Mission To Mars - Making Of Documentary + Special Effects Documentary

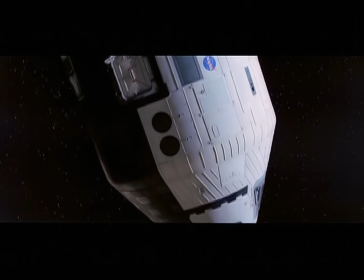(4:18)
That was just to add visual variety to the picture, and it's a way of treating the spacecraft that people haven't seen in movies before.
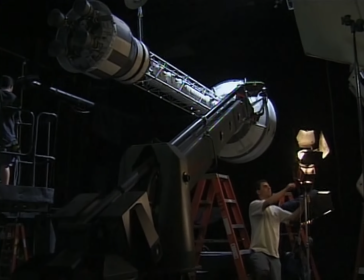(4:26)
So we had a 22-foot recovery model that was on a very large
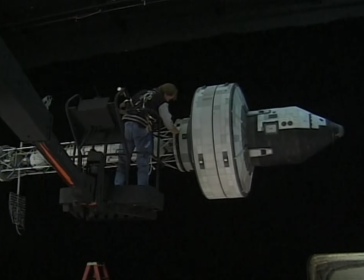(4:30)
model mover and shot actually in this stage with more traditional motion control technology. When Woody is outside in the meteorite sequence looking for the hole in the hull breach,
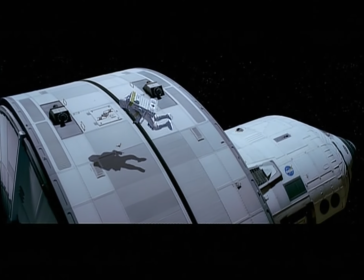(4:40)
that's a computer graphics astronaut with a practical model of the ship and a digital 3D model of Mars. So we've got a lot of blends of techniques in all these shots. It's always very important to orient an audience in terms of the spatial reality of what they're experiencing.
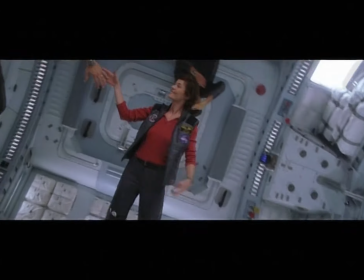(5:03)
And weightlessness and also no up from down is almost impossible to
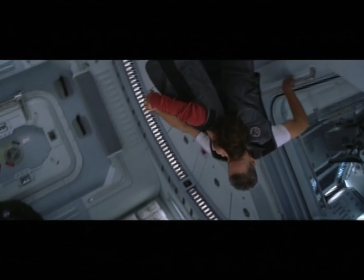(5:08)
communicate because we're so used to gravity that we can't think of a world without gravity.
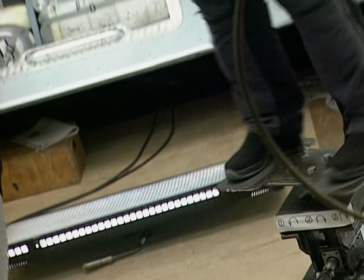(5:13)
The biggest challenge on cinematography for Mission to Mars was weightlessness.
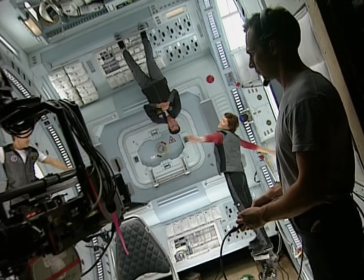(5:17)
You have to show people in
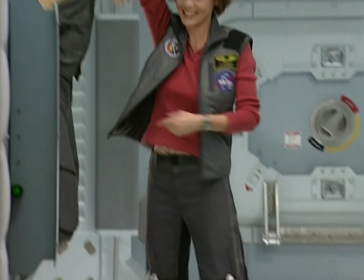(5:21)
relationships to the set that makes the audience feel that they're weightless.
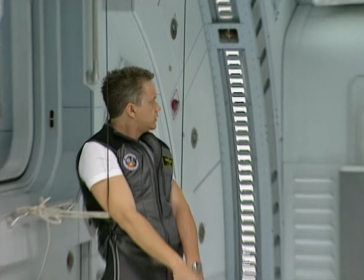(5:27)
And the way we did it was that you never did anything that was level.
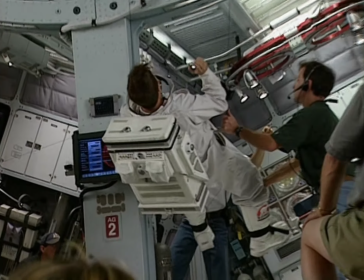(5:32)
We would hang people upside down, we would use the camera upside down, we would always move the camera,
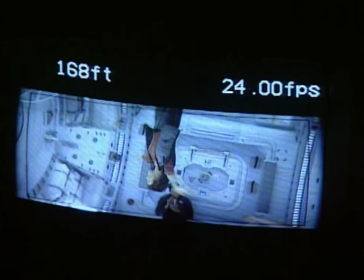(5:39)
and that gives the audience the feeling of weightlessness.
You all right?
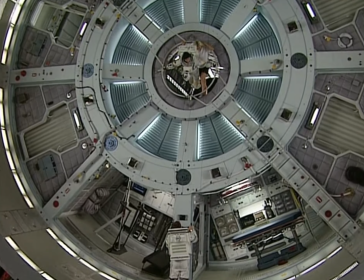(5:44) It's hard.
And these shots in zero-G are very difficult to accomplish.
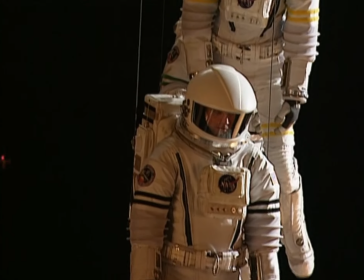(5:48)
You have to hang actors by wires in suits that are uncomfortable. If you have an actor who has a tobacco habit, which we did,
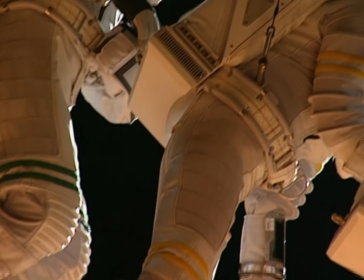(5:56)
they would have to be cut down every 40 minutes or so and let outside so they could have a smoke.
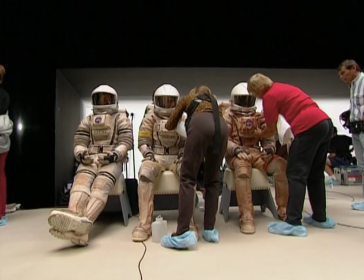(6:02)
Bathroom breaks had to be coordinated, and it's a big deal to get somebody out of the suit just for that.
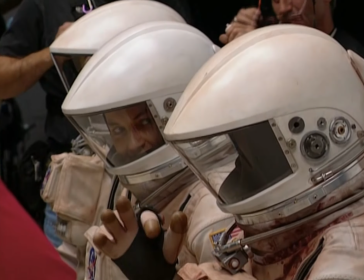(6:07)
And it was a very difficult process to shoot all these sequences of the actors in the suits. We had always envisioned the idea of a section of the spaceship that went to Mars having artificial gravity.
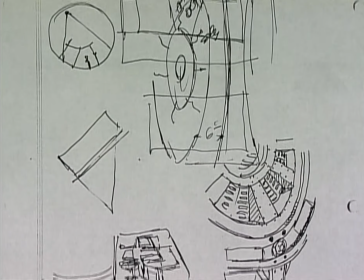(6:20)
First of all, we thought it would look cool. And second of all, just from a production point of view, we didn't want to have to shoot the entire second act of the movie with the actors constantly on wires. The Wheel of Cheese was a cylinder set.
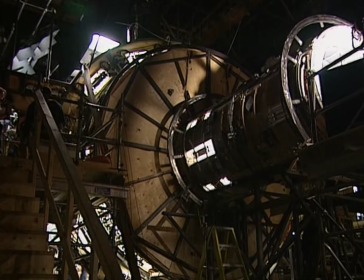(6:32)
Gary Elmendorf, our special effects supervisor, he built a steel framework for us, and the set fits inside, and then the whole thing rotates.
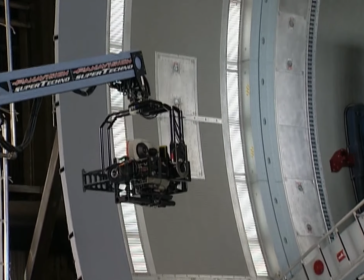(6:41)
It's 36 feet in diameter, and it weighs approximately 66,000 pounds.
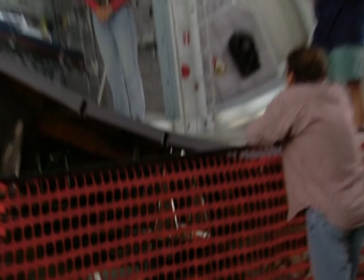(6:45)
It's basically a friction wheel on a gear-reduced hydraulic motor. And it needed to be built in a way where all the pieces of it worked.
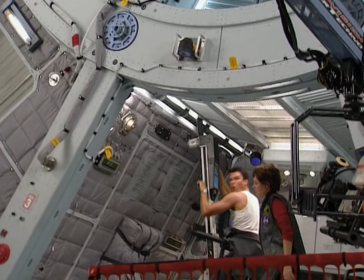(6:54)
The lighting needed to work, the set needed to work, the actors needed to be able to walk completely around inside it. If you're in a space station or you're in a spaceship, you're going to see all the walls and all the ceiling. There's no place to put any movie lights, so you have to build in lights.
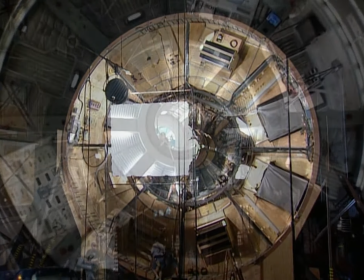(7:09)
And the lights have to seem logical, and they have to be in the right place to also have dramatic effect.
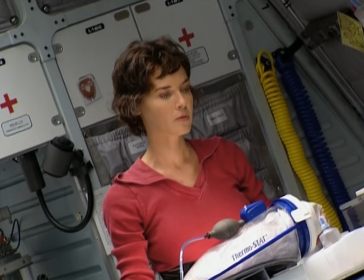(7:15)
They had to light the people in the sets so they looked good. They had to seem like they belonged there.
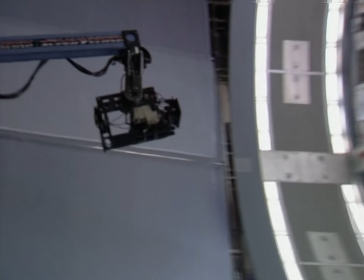(7:21)
Everything had to have its own logic, so it didn't disrupt from the dramatic flow of the picture.
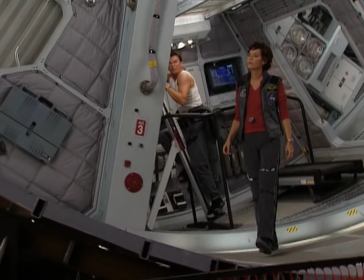(7:27)
And then Brian designed a shot, one of his classic long tracking shots, that hopefully would show the audience how this set worked.
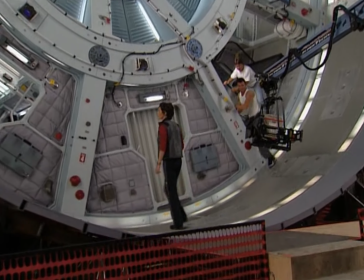(7:35)
And that's the shot where the camera pulls out from the center and drops down, and we see Connie at a certain station.
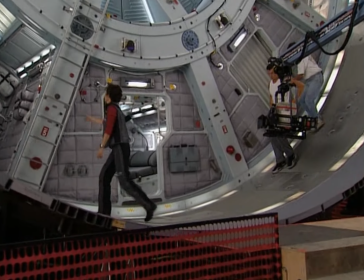(7:40)
We hear the music start to play, and she starts to walk out, and then we see Jerry, and then we see Gary as we pick up and come around.
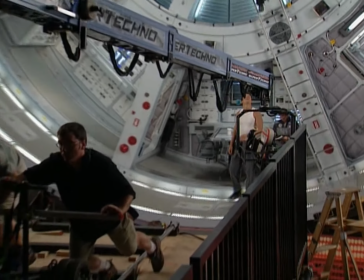(7:46)
We had a device called a Super Technicrane that Panavision rents, and we had a special camera head that had 4 axes.
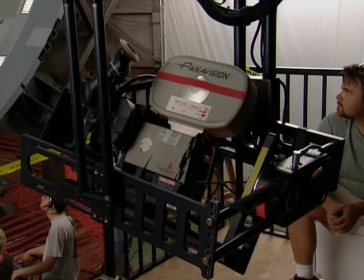(7:55)
You could pan it, you could tilt it, you could turn it around, and it was shooting straight down. You could shift it from side to side.
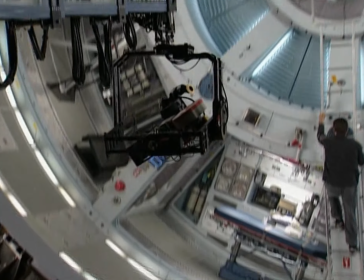(8:02)
And watching the crane work to follow these different people around while this huge set was rotating at about 6 RPMs was as much of a ballet.
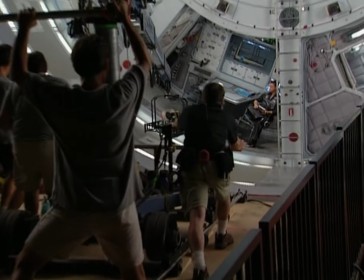(8:11)
I mean, it was like watching the guys move the crane back and forth and watching the operator changing the head and all that.
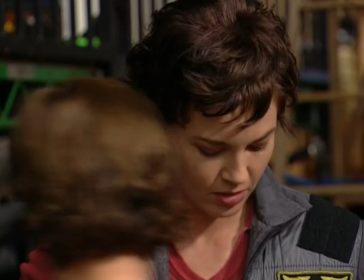(8:16)
It was really inspiring. And for that shot, which we rehearsed for a day, the mechanical effects people had to figure out a way to rig the actors into the set.
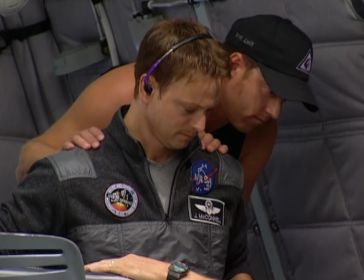(8:24)
The guy who had it tough was Gary, because in that shot, he never gets up.